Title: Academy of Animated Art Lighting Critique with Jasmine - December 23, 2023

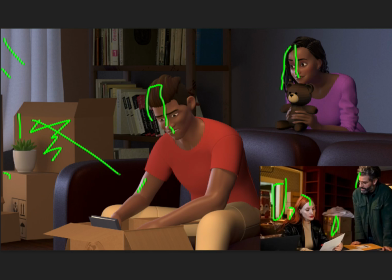[4:05]
So like right now, if it's hitting this strongly here, suspecting it's coming like right here, but that's not a great angle, let's say, to reach this kind of light here. So don't be afraid to, play with that light position.
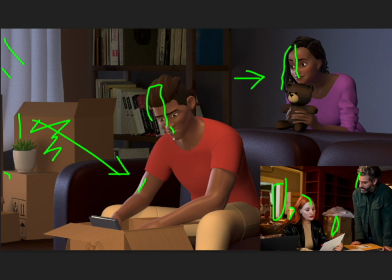[4:24]
What's the optimal? And this is where, honestly benefits us that this is a digital space and we do have the freedom a bit to play with this, how the light hits, and get it to the best possible way to tell that story.
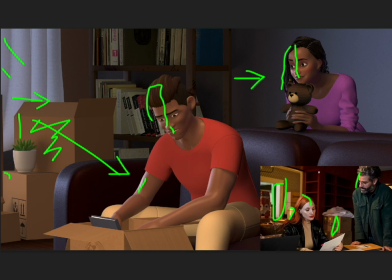[4:41]
So that's one thing, like especially, here, this is a nice example in the reference, how that light is hitting that side of the bookcase there, and then it goes darker over here.
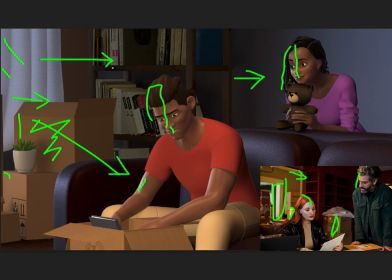[4:54]
That'd be a really nice hit to get onto this bookcase too to get a little bit more interest. So that is a big thing that I'm seeing here that we should now work on.
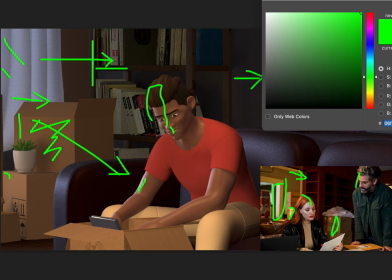[5:08]
The other thing that I'd like you to, just changing colors here,
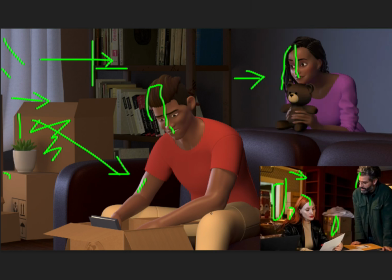[5:15]
is the texture on these pants and the color choice as well. I think we want to look at this. The texture wise, if I kind of zoom in a little,
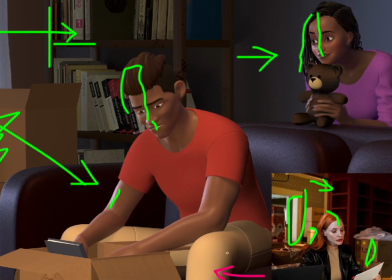[5:30]
it doesn't feel like it's fabric, or it almost feels plasticky, I guess, like this kind of matte plastic, which is odd for pants. So one thing I think it's that we should invest time in adding a little bit more texture and material to the pants.
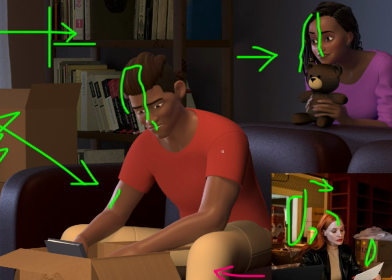[5:49]
You can also do it to the shirt too.
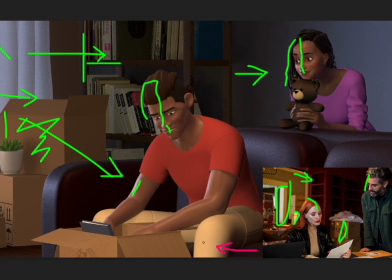[5:53]
And I would look into changing the color of these pants just because I don't think we're doing any favors with this color, especially it's blending quite closely to the box. So I would suggest, if it was me, I mean, play around with it.
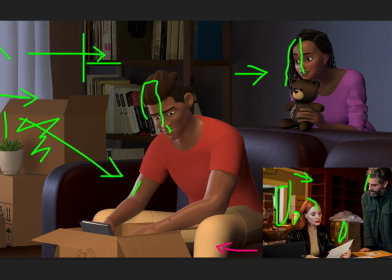[6:08]
I think maybe like perhaps make it denim, right? Make him wearing jeans or something, but play with this because right now color does play a key role when you are creating a shot and telling the story, and we don't want to draw the eyes in a different way,
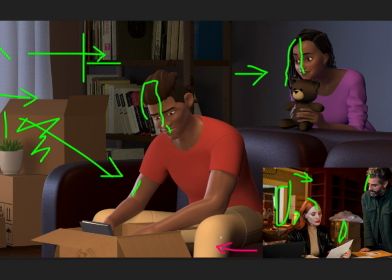[6:26]
and this is definitely drawing my eye towards it, and it's not reading as pants. So that's another thing that I will call out that I think we should definitely work on. And then once we get this key light in here and here, I think we can then balance a little bit better the eyes here,
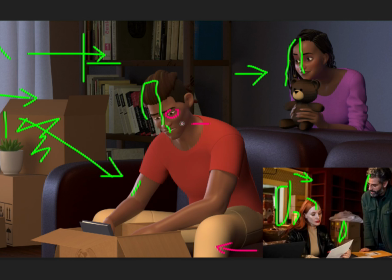[6:45]
because then I'd see this side falling more into the fill side here, and naturally I think this is fine, but we'd probably I want to see this white to be a little bit less bright.
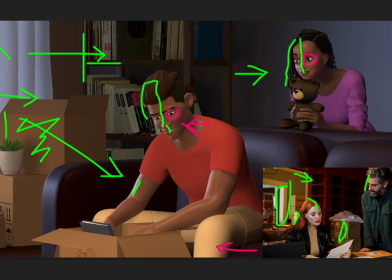[7:03]
I think she is okay, and I'd expect her right here to get a little bit brighter. But that's something you also want to watch out, especially when they start animating. Make sure their eyes and their teeth kind of fit into place and they don't stand out.
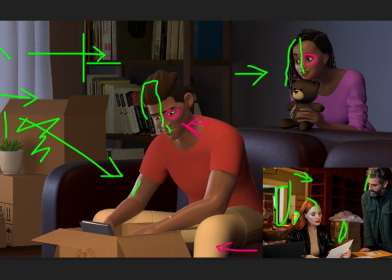[7:21]
They're not glowy. So that's another thing I want to call out. But overall, I think,
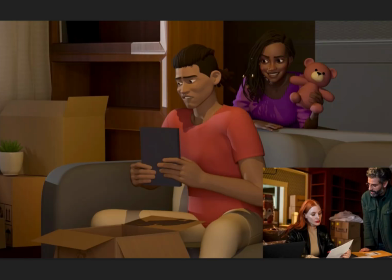[7:27]
you've done a great job, especially looking at the where we started and where we are now.
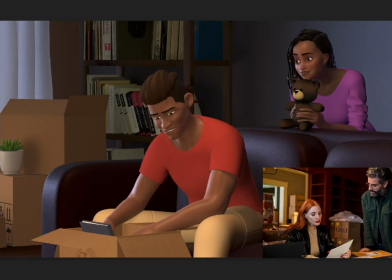[7:34]
And yeah, I am really liking it. And don't be afraid if you do go brighter on the key. Like, I expect then probably like in the background here it might go a little bit brighter, like we might see a little bit more interest back there, and that's fine.
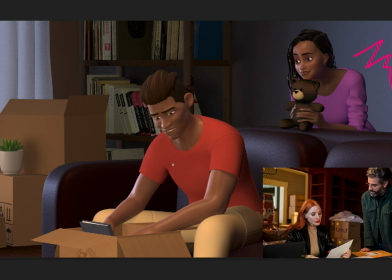[7:51]
But yeah, I think that's what we need, that feeling of the light coming through. Okay, awesome job.
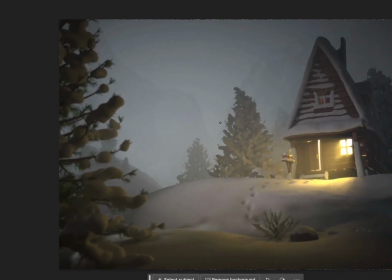[7:59]
Moving on, we've got the Winter Cabin by Chris, and it is looking awesome.